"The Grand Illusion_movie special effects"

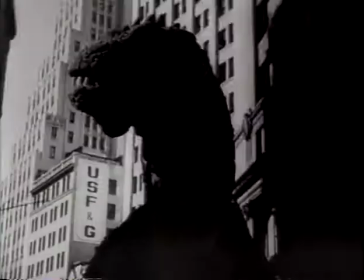1500s
We had made so many films about the monsters on the loose, which were popular in the 50s. And you just can't keep destroying city after city. We destroyed Rome, we destroyed San Francisco, we destroyed New York.
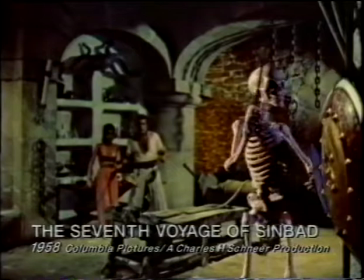1516s
So I started ransacking the Arabian Nights stories,
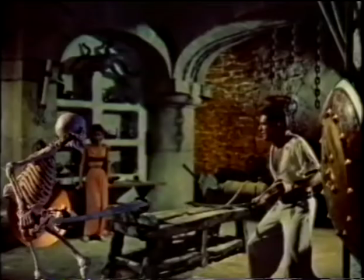1520s
and I came across Sinbad and felt that would be one way to introduce a skeleton as a character in the picture
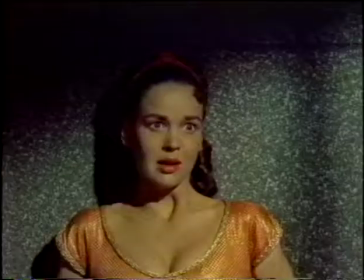1527s
without making it seem like a comedy and laugh at it.
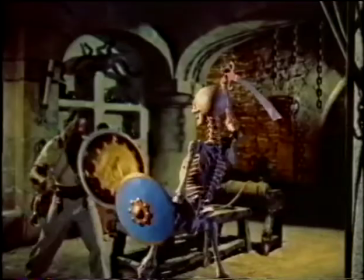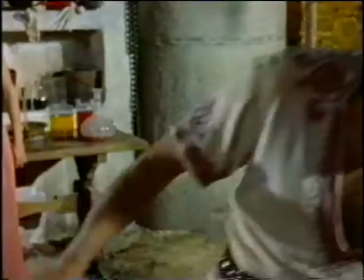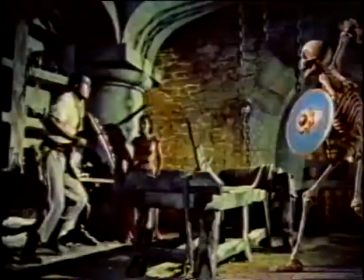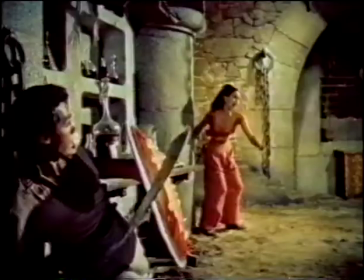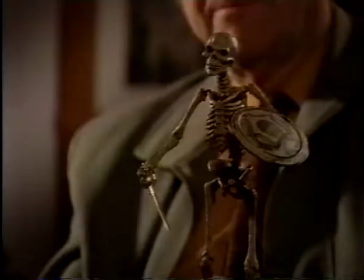1560s
The basic of stop frame can be shown right in this little skeleton.
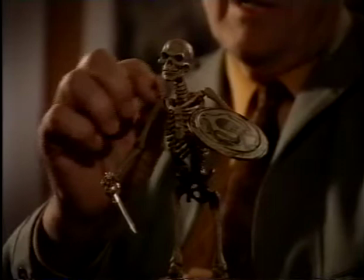1565s
Inside of this skeleton is another skeleton made of metal with very tiny ball and socket joints,
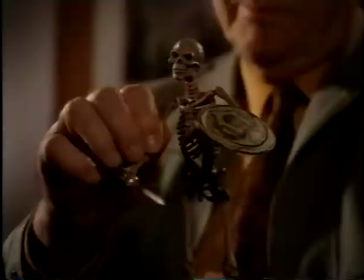1573s
which will hold their position long enough to take a still picture.
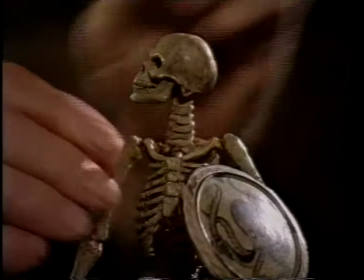1579s
And of course, the key problem is to keep it in
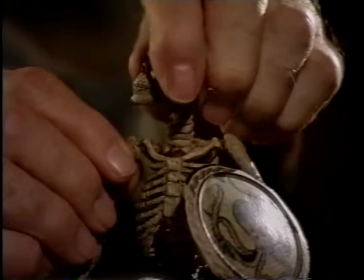1583s
synchronization so that the skeleton will flow like a person would flow. And that comes from experience. We have the advantage with the model animation
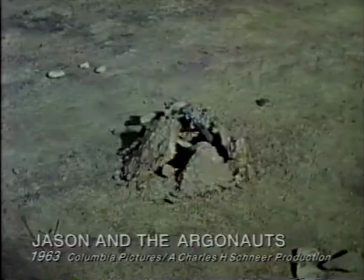1598s
to simply use one model and advance it frame by frame on the same basic principle as a cartoon.
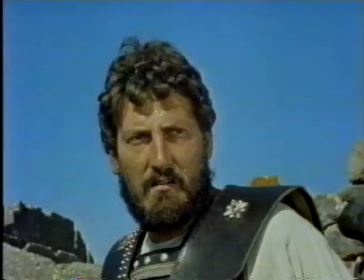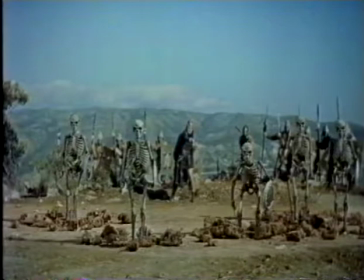In Jason, we had seven skeletons fighting three men, which took almost 4.5 months to do just the animation sequence, to combine it all.
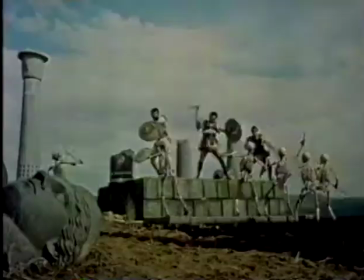1633s
Every frame of film had to be timed so that during the sword fight,
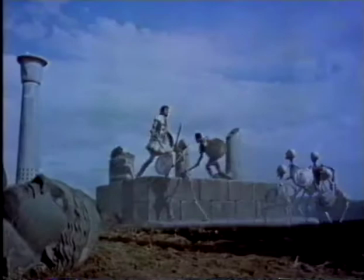1638s
when the actor's sword would stop, the skeleton had to be there at a certain time to stop that sword. We had a stuntman portraying each skeleton during rehearsals. And then in the final piece of film, where I was to combine the skeletons with the humans, the actors had a shadow box. So they were well familiar with the routine by that time. So through counts, they could go through the routine without the stuntmen there. And that was the piece of film I would combine the animation with.
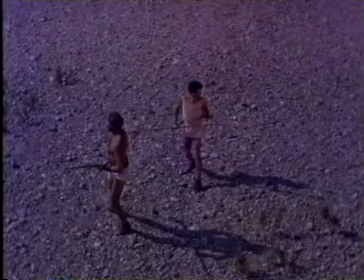1676s
They used to say that the camera never lies, but I think it's one of the biggest liars in the history of invention.
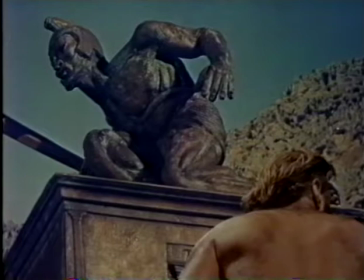1684s
It must have been the wind. You can do such wonderful tricks with the camera.
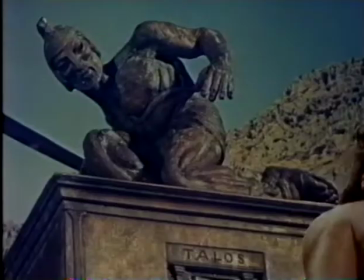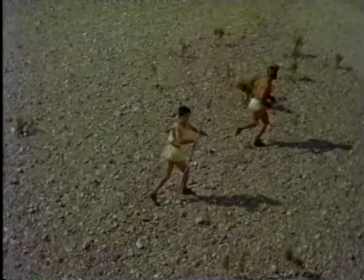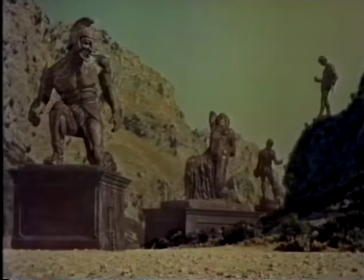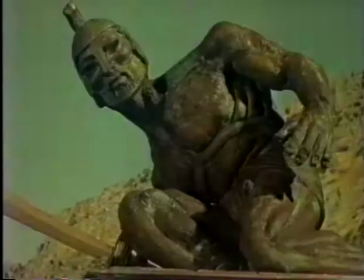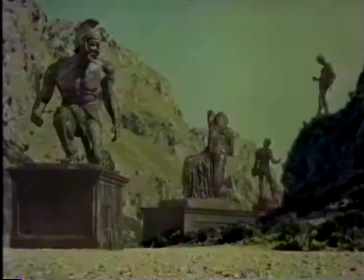1710s
Jason Legend, there is a creature called Talos.
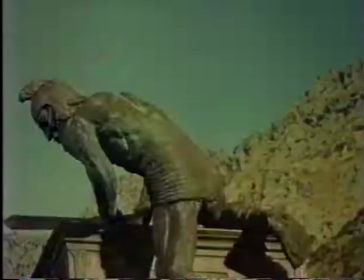1714s
So we designed the character to be like a giant statue of the gods. The actual model of Talos was the same size as this reproduction of, in bronze.
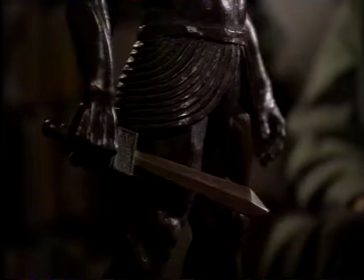1731s
And I had to photograph, of course, the people at a great distance and then photograph the statue close up.
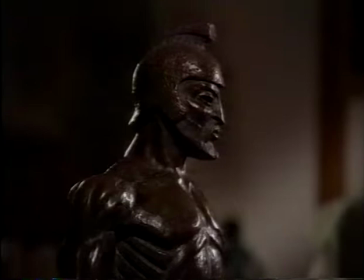1739s
And then these two films were combined.